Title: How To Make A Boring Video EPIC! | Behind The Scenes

So you could really see the full reflection of the damage that was done. It obviously helped that we had a beautiful car.
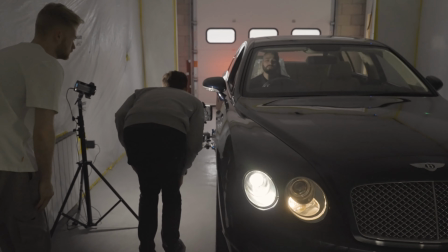254s
It was a Bentley, so that just made the overall video look much more premium as well and really exclusive to the services that they offer. Now, there's not that much space, as you can see, in the paint booth itself, which is why I didn't decide to put the FS7 onto a big rig or anything like that.
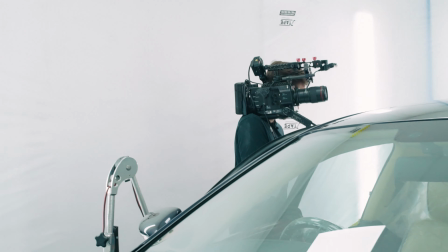272s
I decided just to have it handheld or on my shoulder for the most part,
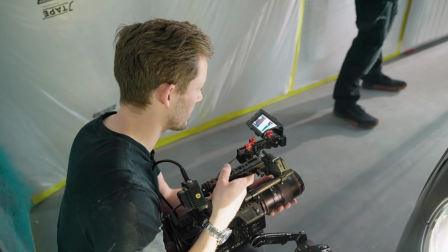275s
so that we can just focus on getting those shots and fitting into all of these tight gaps. I feel like sometimes when you start to build out your cameras and make them bigger,
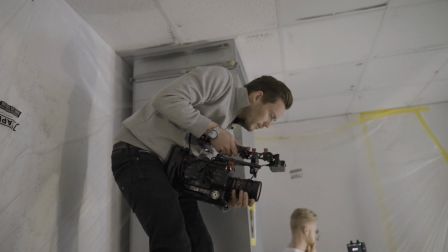283s
it's harder to get those more creative angles and get them into kind of smaller positions as well.
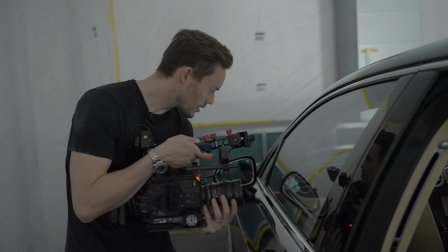288s
So that's why we decided to go quite small with the setup on the whole. Now, one of the difficulties we found in this shoot was really focusing on that dent and actually getting the light to reflect from it.
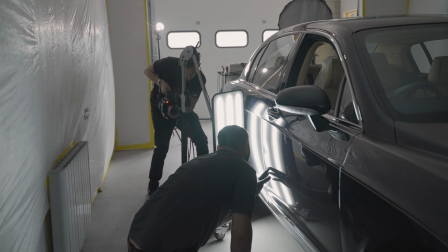299s
You kind of think it would be quite easy to do and it would show up quite nicely. But also this car was so shiny, it was so clean when it came into them that actually it just reflected everything around it. So we had to be careful with where we put pieces of equipment,
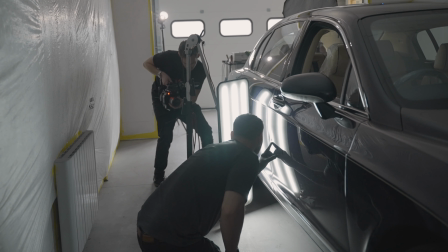313s
and also we kind of had to use the subject's hand from time to time just to point at the dent so we could pull focus onto that dent, and then when they removed their hand we knew that then it would be in focus. But that took a little bit more time than we initially expected just to get that right result, but in the end I think it actually turned out to be really nice.
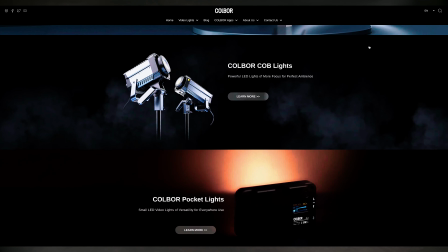331s
Even though we had this shoot booked in the diary, COLBOR reached out to us asking us if we would test out their
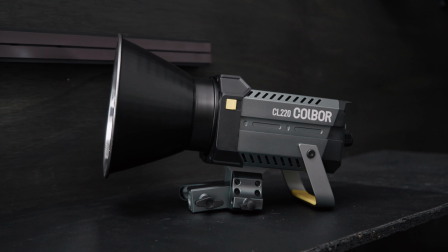337s
CL60 light and also their CL220 light as well. And I must say, I've not only just used it on the shoot that is in this video, but we've been using it now for the last week or two, and I have just fallen in love with these lights.
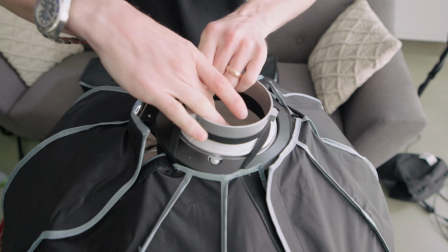351s
I'll have to apologize in advance if I say their name wrong. Everyone pronounces it slightly differently, it seems.
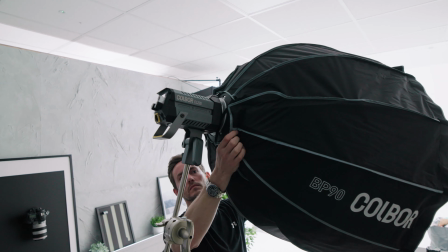356s
But the only thing I can say is, regardless of the name, they're really good lights.
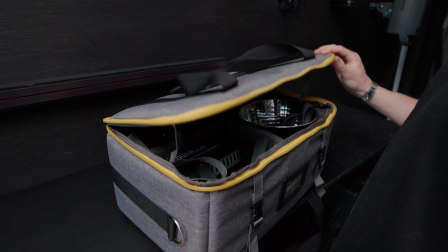361s
Like, I am actually taken aback. They're also a good price point. I think the bigger one, the 220, is around about $300.
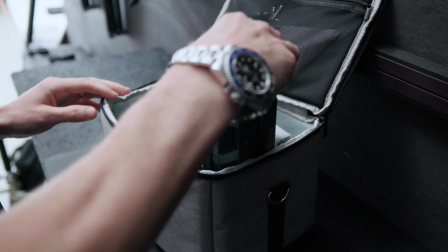369s
And the smaller one, the CL60, is around about $140. And that is a really good price point, I think, for the level of lights that you get, because I like I said, I fall in love with them.
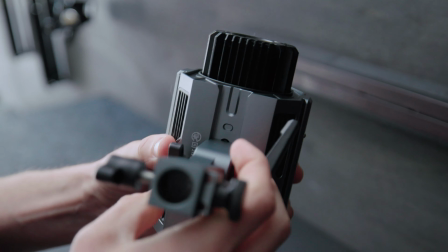379s
I think they're great. And the nicest thing about their messages to us was, in every message they just said,
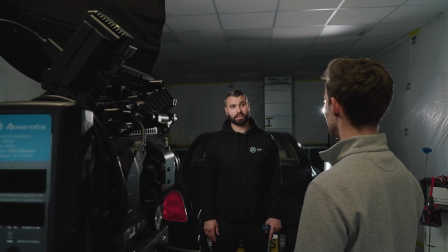386s
please just tell your audience what you think, because good or bad, it will provide us with information to improve,
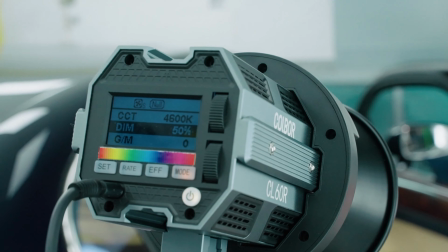392s
and it's important that they know. And they haven't been pushy in any sense. They said, here are the key features. If you want to tell your audience, great, but ultimately test them and then tell us what you think. And I don't like to work with brands, as you know, that just want me to push the narrative if I don't truly believe in them. And I think that hopefully kind of shines through a bit more as well. I've had various sponsors like that, and it makes for a much better, honest review, because I could say that they're awful, but actually, I really love them, and I really would use them more.
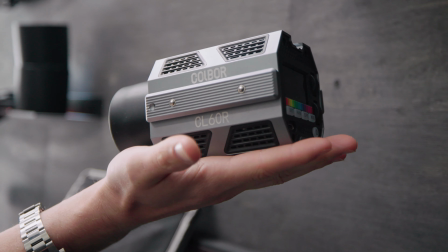420s
Particularly on this shoot, the smaller one literally fits in the palm of my hand, and that was perfect just to throw in the corner because we haven't got much space, just to get a little bit of fill light maybe, or even just to shine over the top of the subject's shoulder just to make it feel a little bit nicer and give a little bit of a lens flare.
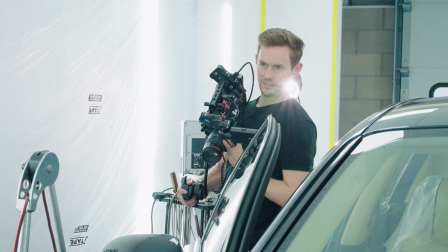441s
I just felt like it really fitted our production nicely.
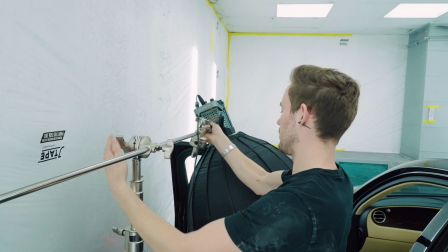443s
Not to mention, when we came to do the interviews as well, we put the soft boxes on the two lights and we were able to light the subject just really nicely with a small light again in the background, just to provide a bit of depth and something a bit different. And then our main softbox light lighting the subject from the side. So yeah, I mean, ultimately, I'm super impressed. I'll tell you about a few of the features because there's other cool things that we didn't utilize on this shoot that I actually am excited to try out as well.
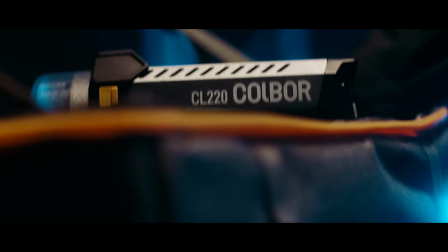469s
So starting with the big light, that's the CL220.
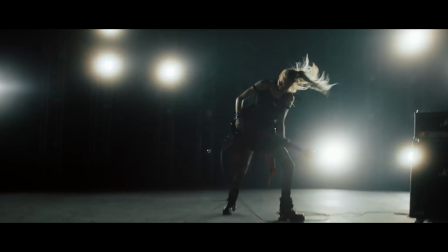473s
This is adjustable, so you can change the Kelvin on it if you want it slightly warmer or cooler.
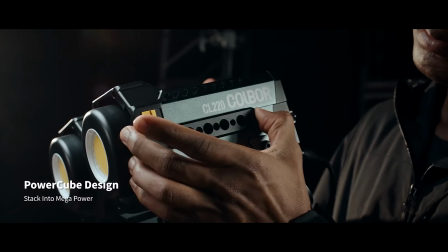478s
It's got a load of settings as well if you want it to strobe or emulate fire.
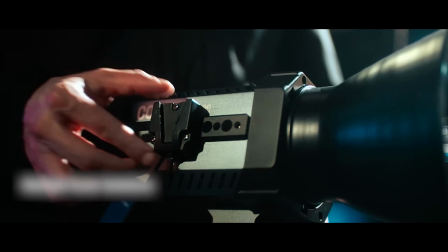482s
And I think that that's a really good point for productions where you need a little bit more of that creativity.
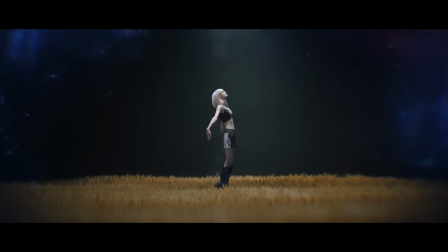488s
With the reflector, it pumps out 105,000 lumens, which makes it super bright. It's also light, which makes it really portable as well.